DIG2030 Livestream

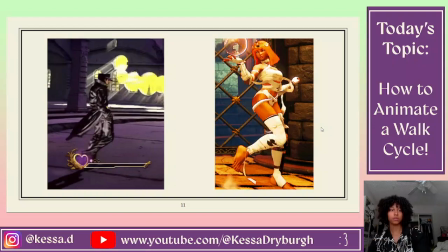So, excuse me, as we return back to our 2 main characters,
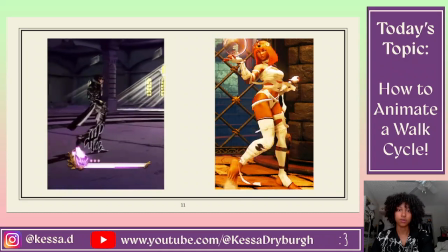hopefully you can see now that there are a lot of different things that these animators chose in order to communicate hypermasculinity on the left and hyperfemininity on the right.
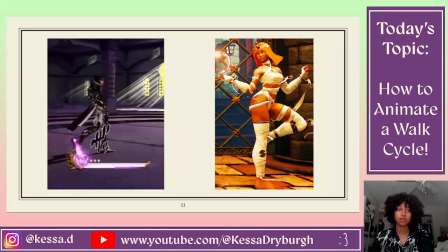So in Jotaro's case, he has very solid steps,
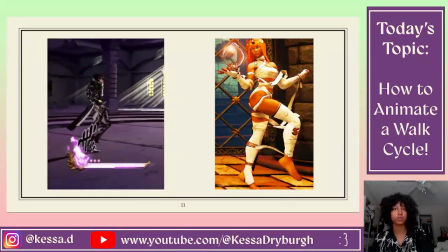his posture is kind of slouched, his shoulders are moving a lot more than his hands because his hands are in his pockets,
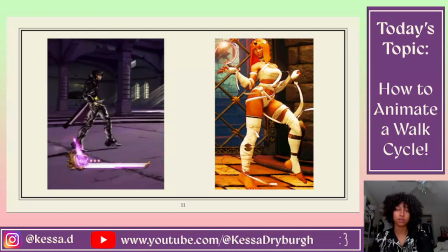and all of that is to communicate that he is a very strong but like very relaxed guy.
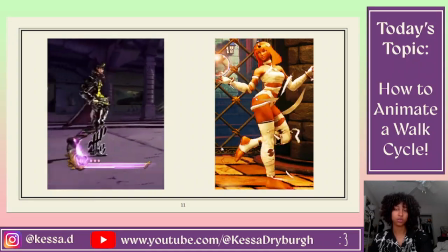And they even added a little bit of like 2D animation in conjunction with his steps to give his steps even more impact to make him look even stronger.
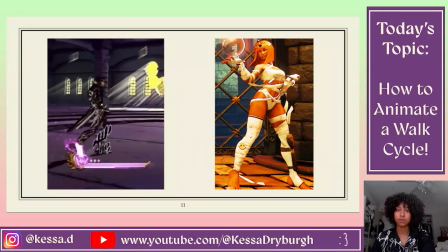And then when you look at Manat on the right, she's from Street Fighter V, I think.
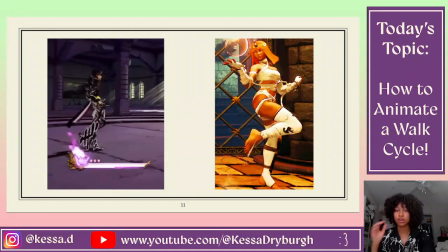Her walk is completely different. I mean, her heels, I don't think ever touch the ground. Somebody in the chat says that they do, but I don't think that they do. I'm looking closely, and I really don't think that they do.
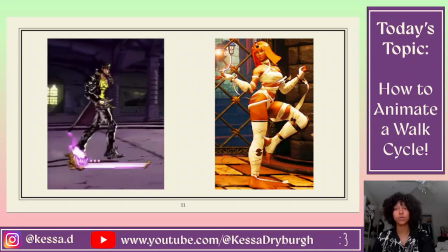Which is really funny because that essentially is like she's wearing high heels, sort of, even though she's not actually wearing high heels.
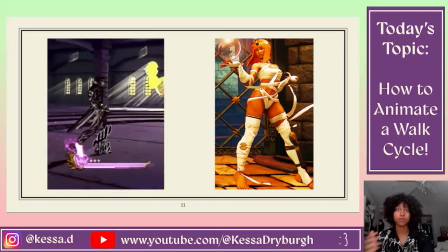So that gives her a very feminine look. Her body is like really, really curvy, like her chest is out, her butt is out,
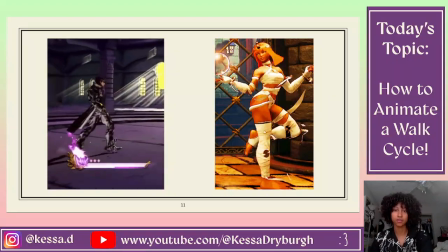like they want you to see that she is a very curvy woman, like all of that.
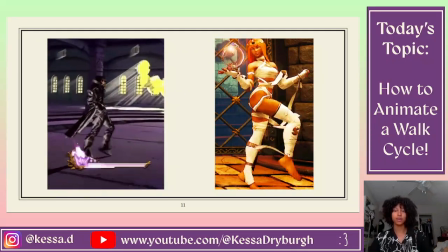Her arms are not by her sides, they're like kind of out, like daintily.
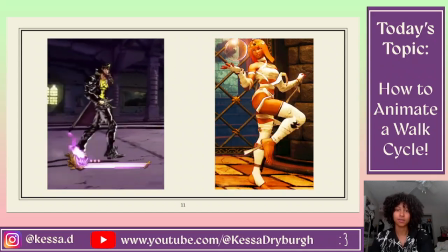I think it's really funny. I love this walk cycle because I think it's hilarious,
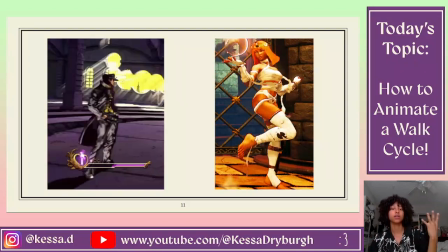but it's also a really great example of how you can make a character look hyper feminine without her ever having spoken like a single word.
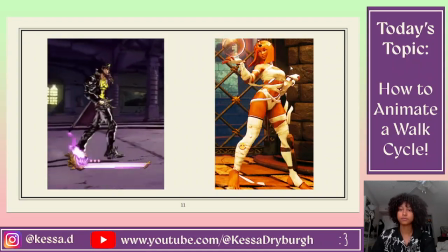So I hope that you've learned a lot from this presentation.
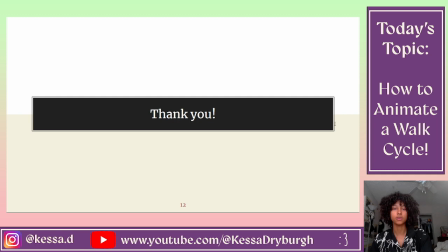And I hope that next time you see a walk cycle, you not only understand how that walk cycle was made, but you also understand the choices that the animator made in order to communicate an idea about that character. Thanks.
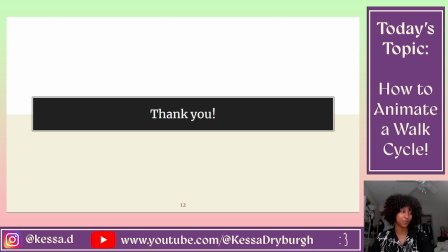Let's go. Another successful stream. Any questions from any chatters?
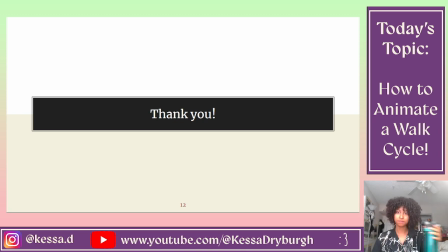Totally first try. Yeah, this was definitely my first try at this.
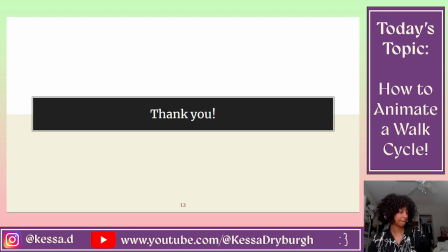All right. Well, if nobody has any questions, I'm going to end the stream here.
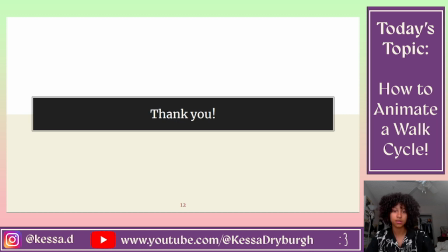Thank you so much for being here. Thank you for listening and learning about animation with me. I appreciate it, and I will see you guys later. Bye bye.